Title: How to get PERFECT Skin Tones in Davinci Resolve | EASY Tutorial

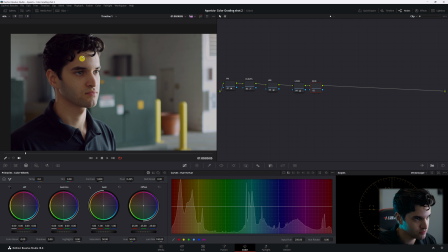[4:04]
You're going to go to hue versus hue, highlight the skin, and if you look,
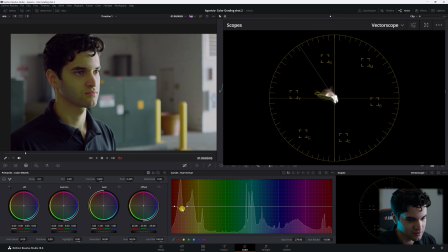[4:09]
you can see how much we can control the skin, and you can even see it on the vectorscope. So this is a great spot to control your skin tones. I think my skin tones are sitting pretty well already.
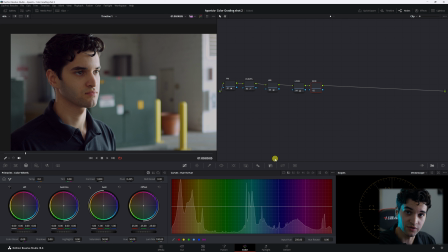[4:23]
I don't think I need to mess with this, but if you needed to, this is a good spot. After the white balance, if your skin is still a little messed up, or if you're 50% through your look and you're in the process of applying your look and your skin tones aren't sitting where you want them to sit,
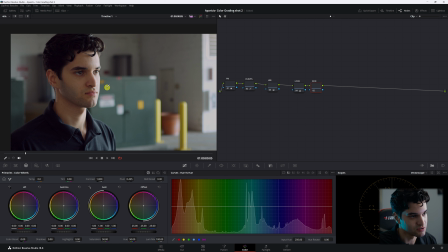[4:44]
the curves here, hue versus hue, is a good spot to adjust that. What I'm gonna do with my skin is I'm gonna delete this skin node and I'm gonna make another node. And I'm going to add a power window, and I'm just going to highlight my face primarily.
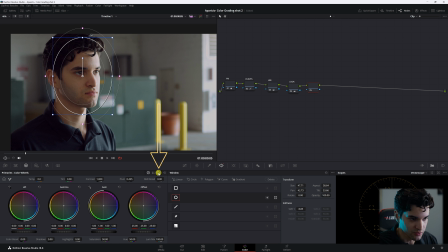[5:03]
I am going to go to my log wheels. So remember, with your log wheels, it's more controlled. So if you're adjusting the highlights, hue and luminance, it won't really affect the shadows or really the midtones, as opposed to the primary wheels over here.
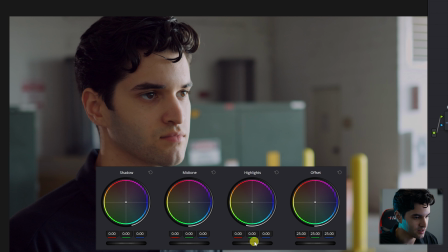[5:21]
With the log wheels, it's more controlled. We're gonna go to my highlights and we're just gonna pull it up a little bit. And then we're gonna go to midtones.
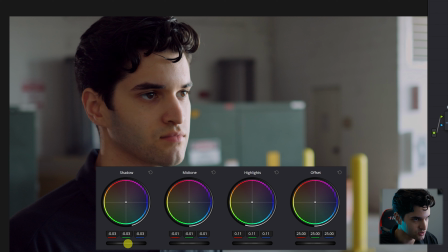[5:37]
Pull them down a little bit, and then we'll go to shadows and drop them down even more.
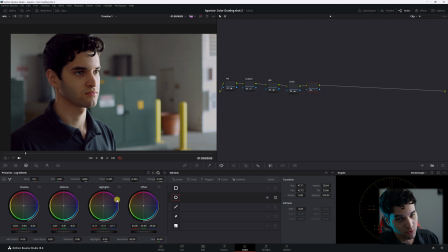[5:45]
And as you can see, it'll make our face more three-dimensional, giving our face more contrast. And then what I would probably do is, before this node, go to the look node, and I'm gonna call this skin.
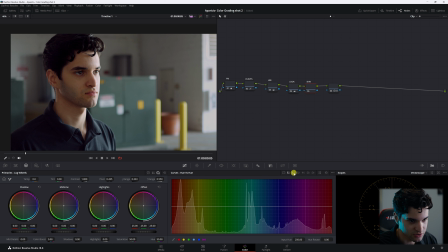[6:00]
And then I'm gonna go back to my curves and go to hue versus sat. So I'm affecting the saturation of whatever hue I select.
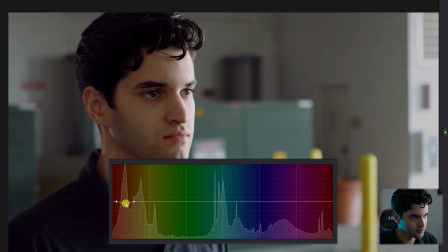[6:10]
I'm gonna select my skin and I'm just gonna bring that down because my skin is too saturated.
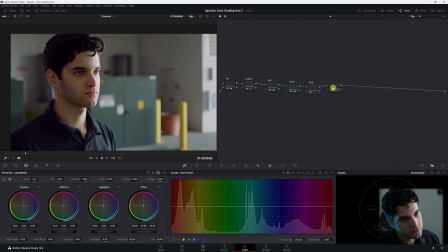[6:17]
So there we go. And then if you wanna add to your power window, click it, right click it, and then add a parallel. Go ahead to your power windows, select this one.
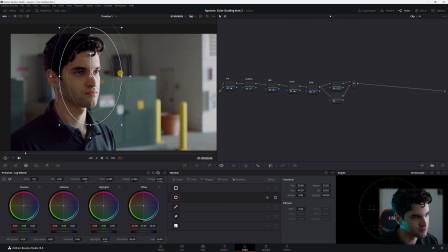[6:30]
And if you want the shot to be more focused on your face, obviously we can add a power window. Remember to always put the power window not right in the middle of your face, but more where the main key light is hitting you, the highlight of your face.
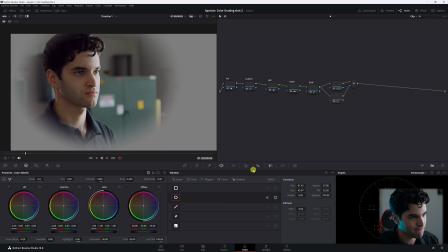[6:47]
Go back to our regular wheels. So let's look. Okay, we wanted to affect the gray, so let's go ahead and invert that.
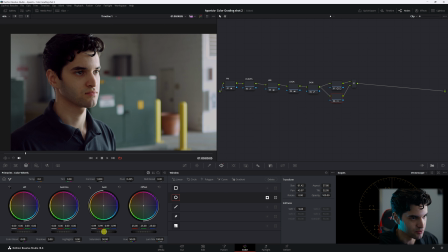[6:55]
There we go. Turn your highlight off and then bring down the gain and the gamma. And let's turn that off and on. Control D. And now the shot is a lot more focused toward my face. There you guys have it. That is how you get correct skin tones, perfect skin tones.
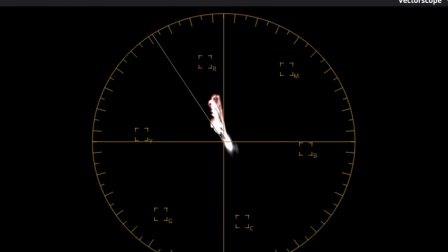[7:19]
You really want it to be on that line. When you get to applying your look, doesn't always have to be directly on that line. It depends what look you're going for, but that line is always a good indicator when you're correcting your shot, so you can have more flexibility while creating your look. So thank you for watching. I hope you learned, and I'm gonna see you in the next one.